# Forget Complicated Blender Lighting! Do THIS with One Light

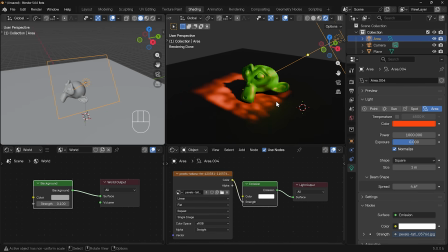4:06 Notice if I hook it into the strength, it has pretty much the same effect, but I have to adjust the power from over here now. I can't adjust it from inside the shader editor, like so, which can be kind of handy. I'll undo that though, and I'll just quickly show you that if I bring my spread to its default, which I think is about 170, it doesn't really have any effect.
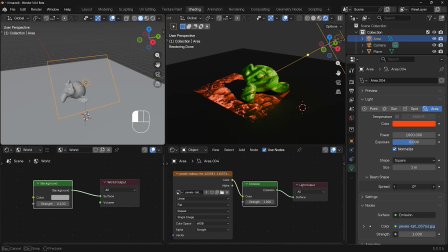4:25 This will only have an effect if you've got a really low spread, as you can see here. And if I bring it all the way down to 0, you can actually see the image on Suzanne and the floor just there. So I'll bring that up just a bit effect off a little bit of blur, and it looks like it's a light shining through some trees and then through a window, which I think looks really interesting.
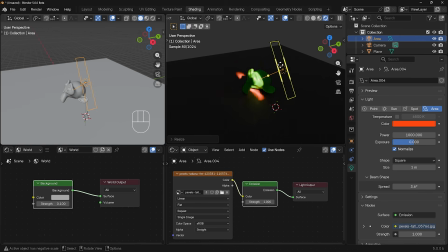4:44 And again, if I change the y-axis and scale it in, we've got a really interesting lighting pattern with our texture plugged in, and we've got a really interesting shape there as well to give a really intense view to our character. And it can be as simple as that.
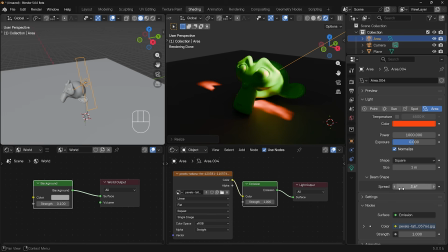4:58 This is just one light in the scene with a small beam spread here and a texture plugged in, and it looks really fascinating.
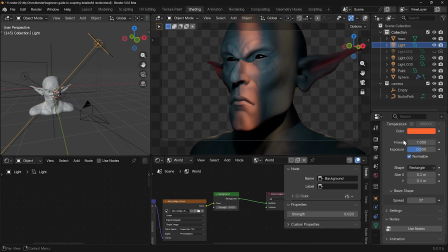5:06 I used a similar technique for this character here that I sculpted, and if you want to know how to sculpt this, then do check out the link in the description for an introduction to sculpting where we sculpt this character. And you can see I've changed the color and the power just here, but the spread is all important to give it an interesting look.
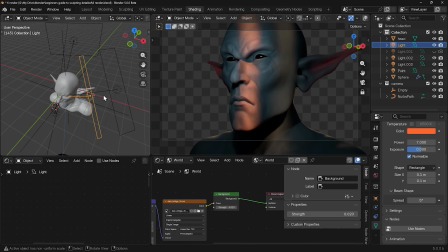5:21 And I've got two lights next to each other. I've got one slightly more powerful and it's really long and thin, and then one next to it a bit thicker, and it's creating this effect next to it, again offering a bit of interest. And I could even add some textures to these lights if I wanted to, but I quite liked this sort of intensity that we've got here. And again, I can play around with the spread.
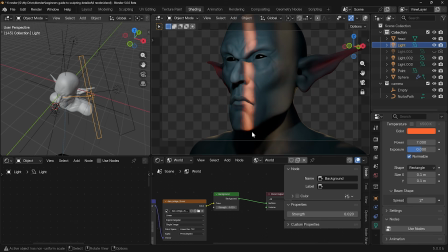5:40 If I want it to be really sharp, I can bring it back down to something like 2 for a really sharp line like this, and it looks really dynamic, interesting and exciting. And although the lighting looks relatively complex, there's only 2 more lights in the scene. I've got a backlight, which is just giving it that outline, and there's one light just here,
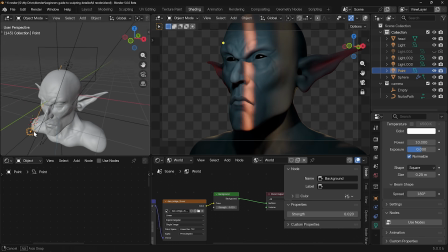5:57 and the only purpose for that light is again a really small area light just to give that reflection in the eyes, and that's the only reason for that to be there. So generally speaking, it's all about these 2 lights here doing this interesting funneled lighting.
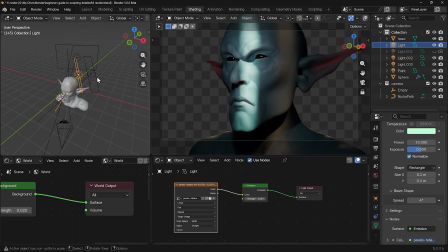6:11 So hopefully that's given you some ideas of how you can simply set up your lighting for much more interesting cinematic renders.
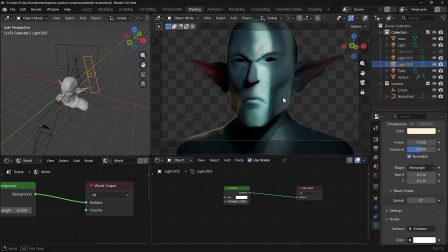6:18 If you like what I do, then do check out my courses. There's currently a Black Friday sale, and you can get my courses for as low as $5 in some of the bundles.
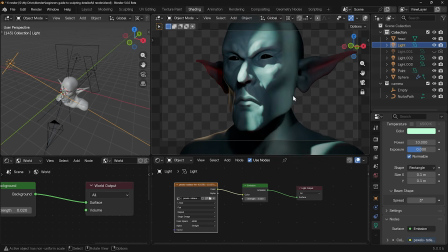6:26 All the links in the description. Thanks for watching, and I hope this helps.